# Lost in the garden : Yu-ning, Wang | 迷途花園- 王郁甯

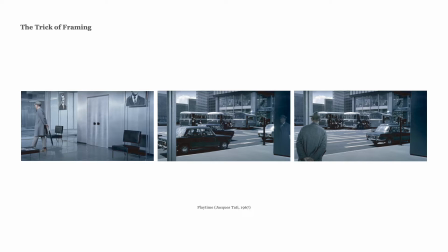In Tati's movie, what I'm interested in is that how he make a trick by setting the object and showing the reflection in the glass wall in the precise timing in his camera framing.
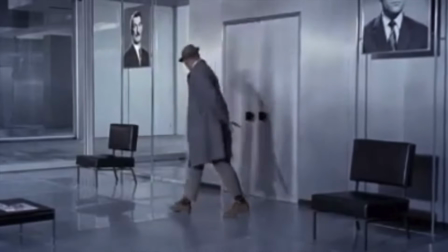In this clip, first we can see this man came from the right side of the scene by the reflection of the glass wall.
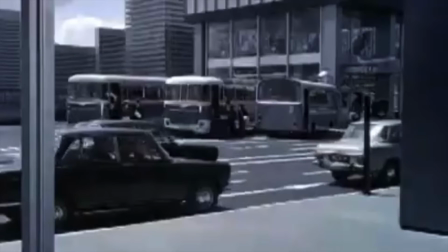Then, in the reflection, the man walks until he disappeared in the middle of the scene.
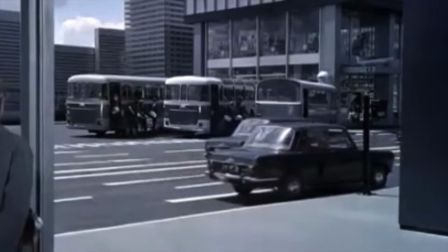The next scene shows that he actually came in from the left side instead of the right side, and this is another reference like this.
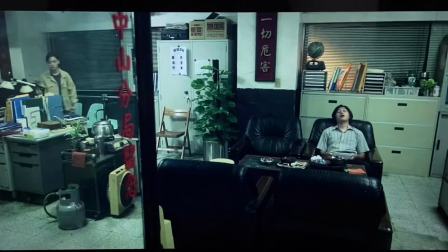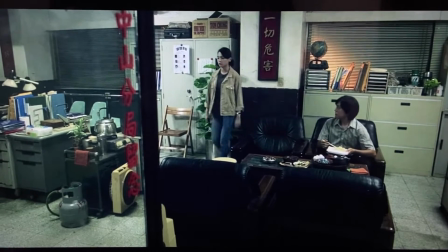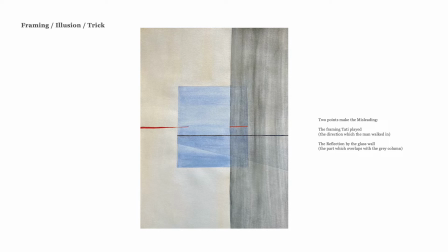He shows what he wants us to see and catch our eyes to make us feel we are being tricked by his camera framing.
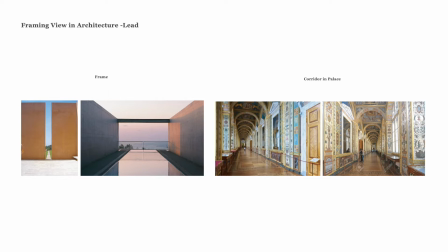The framing of architecture always makes us believe that they are leading us to somewhere or to see something by framing a view or making a frame-by-frame corridor.
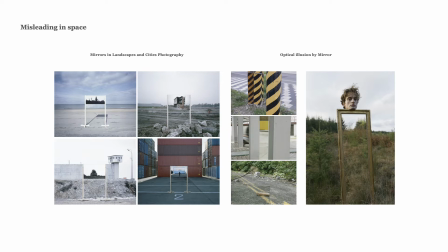But when the place adding such as a mirror, that can suddenly change what we can see or even making an illusion to mislead us because of the material.
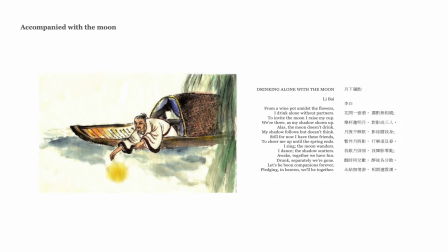The story of Li Bai. While he's alone and get drunk and try to fetch the moon, which is the reflection of the moon on the water actually. The illusion of the moon leads him fall into the water.
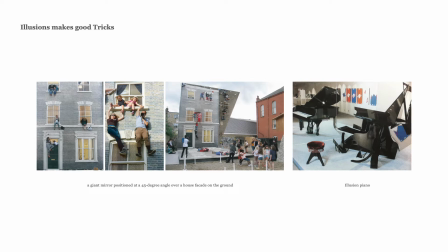But sometimes, the illusion can cause a good trick for people to see what can't even happen in reality or make another atmosphere.
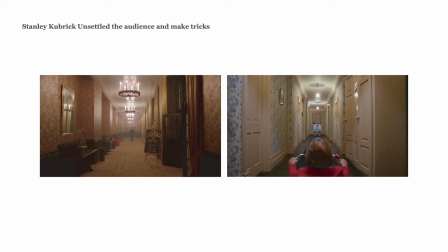In Stanley Kubrick movie, he always liked to use camera movement, making a camera framing in precise ways to make the illusion to unsettle the audience.
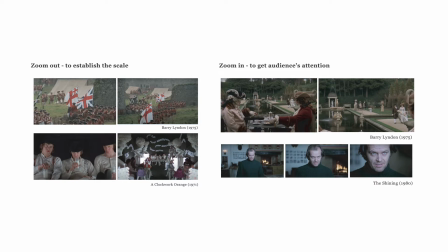One of his techniques is that he used zoom in and zoom out to make a contrast of what he wants us to notice.
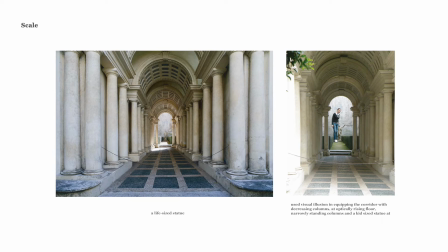Like this film technique in real world, we can see some corridor making a trick by the scale of the column size, the ceiling height, and the object in the end of the corridor to mislead us about the real scale of the corridor.
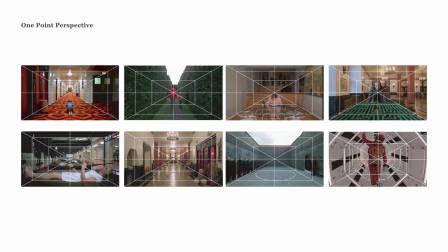And Kubrick often used other way is using one-point perspective to make a weird atmosphere, and trapping audience nerve in the world that he created.
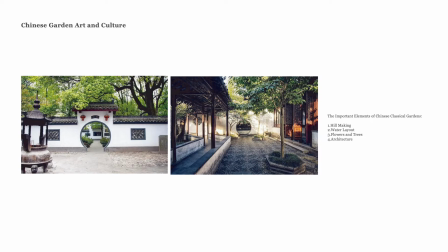Like this Chinese garden art culture, making people appreciate the scenery gradually, get the big picture from small details, seeing through these frames, some of them just like it is an endless garden.
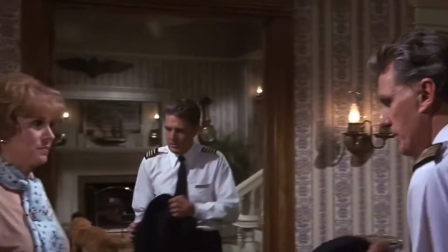About making trick in the film by the actor and camera's movement, this is another film which using this way with a mirror.
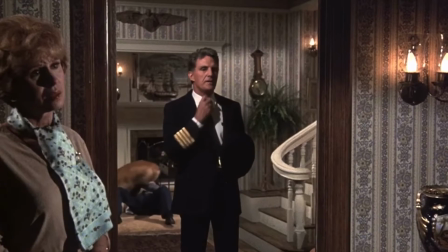Airport management, the FAA, and the airlines. Oh, cheats and liars.
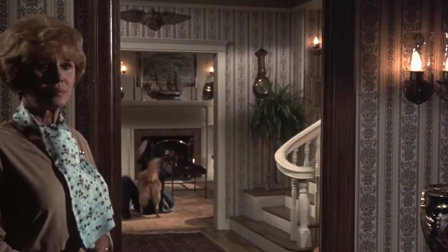All right, let's get out of here.
As this kind of trick that we can estimate it, what the room and the doors leads us to.
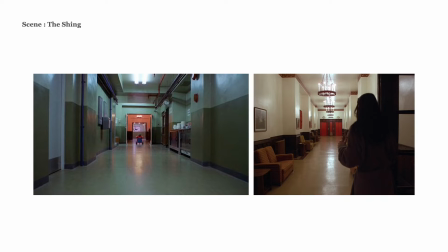I use the Stanley Kubrick movie, The Shining, scenes to make a test, and make some trick in this scene.
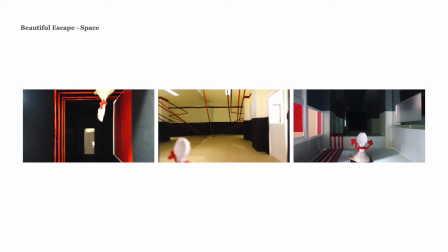The character is kindly trapped in this space and manipulated by the spaces,
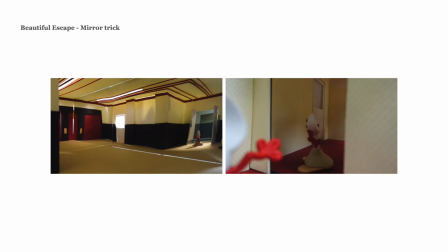and the trick of where the door will lead to and what we will see when the doors open, making a trick of what we have preset in our mind.
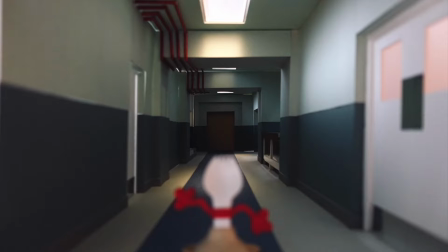This is my film.